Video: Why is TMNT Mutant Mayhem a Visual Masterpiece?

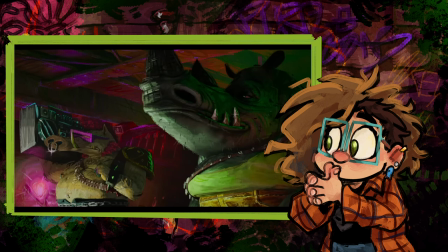(11:48)
I don't know 3D terminology yet but all of the textures and paint strokes and scribbles they all stay on the designated spot
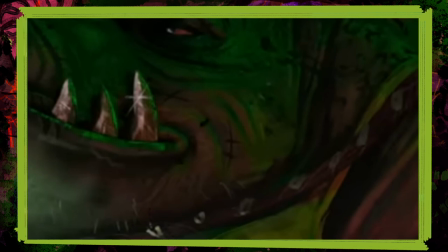(11:56)
on the character okay except for like these three little specks on rocksteady that just jump around the specific area and it just caught my eye i don't know how to explain
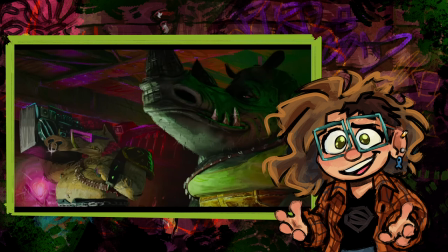(12:04)
it it just adds the slightest bit of chaotic movement to a scene with very little movement i like it it just
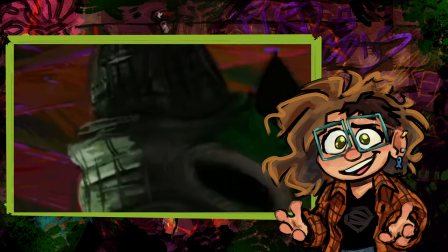(12:10)
gives it more energy uh rocksteady's horn looks like it's got texture of bark rather than bone and i really like that
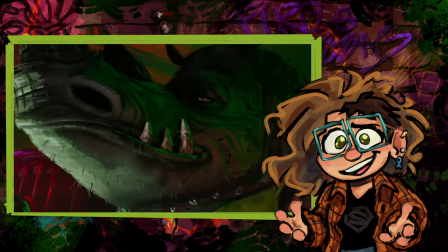(12:17)
also i think he has silver teeth that's pretty sick both of the characters have all these hairs and bumps and wrinkles and scratches that make them look extra gritty.
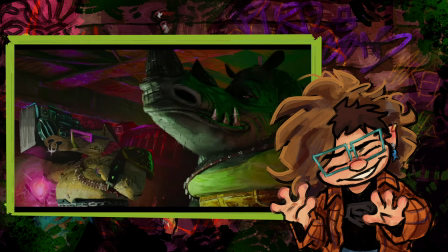(12:24)
I like that. The drawings on Rocksteady's pants. I just want to point that out. I didn't notice that at first, but I just, I like the way they're painted.
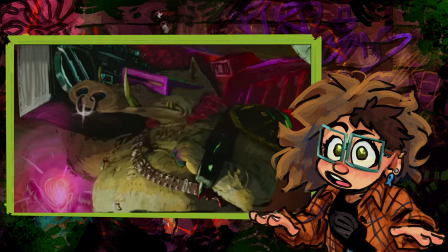(12:31)
Okay. Bebop. This, this guy, this guy's design threw me for a loop when I first saw it.
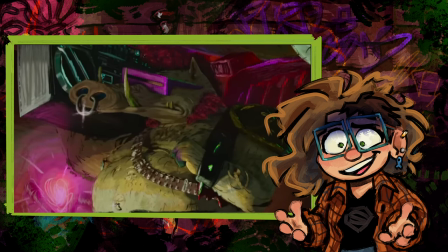(12:38)
And after multiple weeks of repeatedly just coming back and staring at it, there's two things.
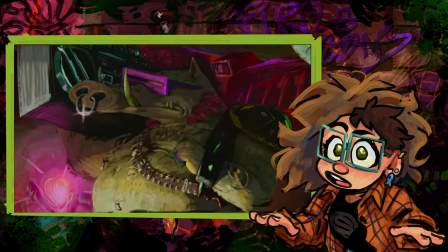(12:44)
Either his face is pressed against the boom box and its angle is pushing his snout over a bit.
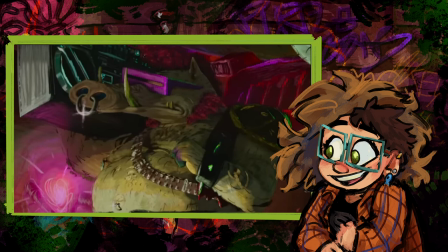(12:50)
Or they just purposely made his snout in the not correct perspective. And I don't, I can't understand. I can't explain why this stood out to me as much as it did. I just saw this for the first time and thought, that's not how that works. It shouldn't be at this angle and yet it is. Is it going to be twisted like that this entire movie?
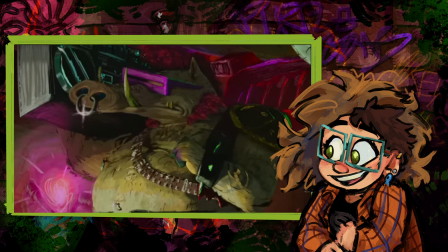(13:10)
Are we finally getting a big budget movie that doesn't care about things looking perfect and is going solely for the way that art makes you feel?
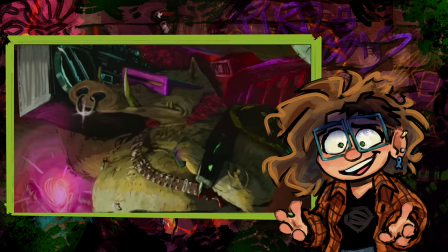(13:16)
Are we letting imperfections and asymmetry take the center stage? Is that what's happening here? Is it really? Or like I said, the boombox is pushing it a bit. I don't know. I'll wrap things up here with a final quote from Danny Dimion, who is a VFX supervisor on Into the Spider-Verse.
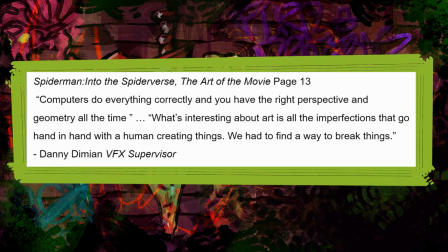(13:30)
He says, computers do everything correctly, and you have the right perspective and geometry all the time. What's interesting about art is all the imperfections that go hand in hand with a human creating things. We have to find a way to break things. Now, Cal and Jett, who worked VizDev on Mutant Mayhem, had said that a better comparison to their movie is actually Mitchell's vs. The Machines rather than Spider-Verse, which I understand. I agree with that. Every movie that's coming out with a more graphic style seems to be compared to Spider-Verse. That being said, I think this quote still fits pretty well.
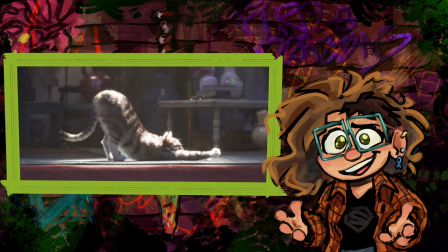(14:01)
Imperfection is what makes things human. in a film that relies so heavily on the computer to improve and enhance the graphics it might look cleaner and
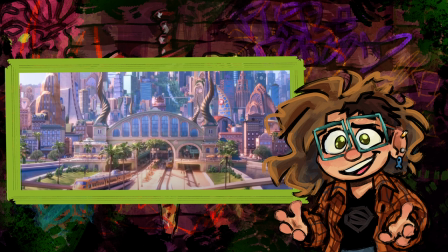(14:10)
visually stunning but it loses something with that and i think it loses its humanity because with films like that every time you pause the screen everything looks
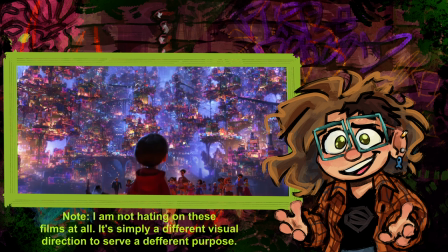(14:19)
so perfect everything is so beautiful and clean and pristine and that's that's not a bad thing there are plenty of
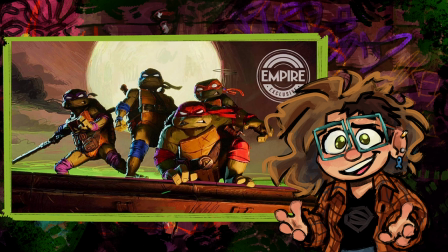(14:26)
movies that i really enjoy that are just marvels of technology and how far we've come But with films like these, any time you pause the screen you can feel the love and passion and artistry and creativity dripping from every corner. It's messy and it's weird and that's what makes it beautiful. It's also going to drain my bank account the amount of times I'll be watching this. Thanks for watching the video!
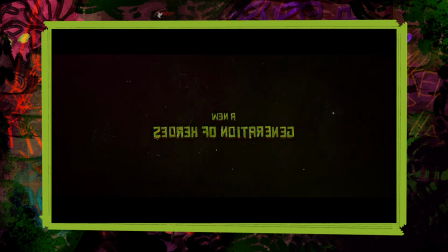(14:53)
I think this was less of an analysis and more of me spewing my thoughts into a semi-comprehensible video. This was the first thing like this i've ever made uh solely to keep my friends sane because otherwise i will not shut up about this
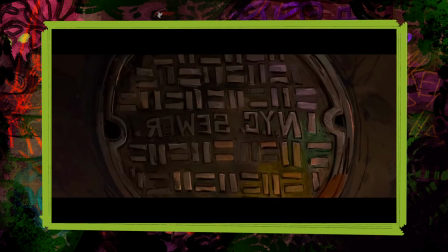(15:06)
but i think i'd like to do more things like this in the future so stay tuned to see what happens and if you want drop some video suggestions
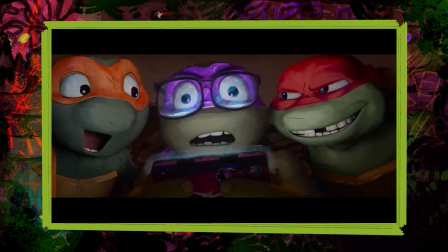(15:13)
down in the comments when the second trailer pops out i'll probably do something for it uh i would like to also i
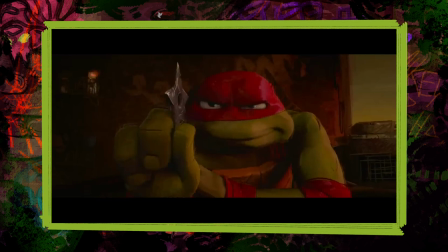(15:21)
might even do a video talking about rise of the tmnt it had huge resurgence of new fans coming to watch the series once the movie dropped which is amazing but i don't know i think you could always use some more love so i might do a video on that explaining the animation but yeah thanks again for watching i'll see you guys soon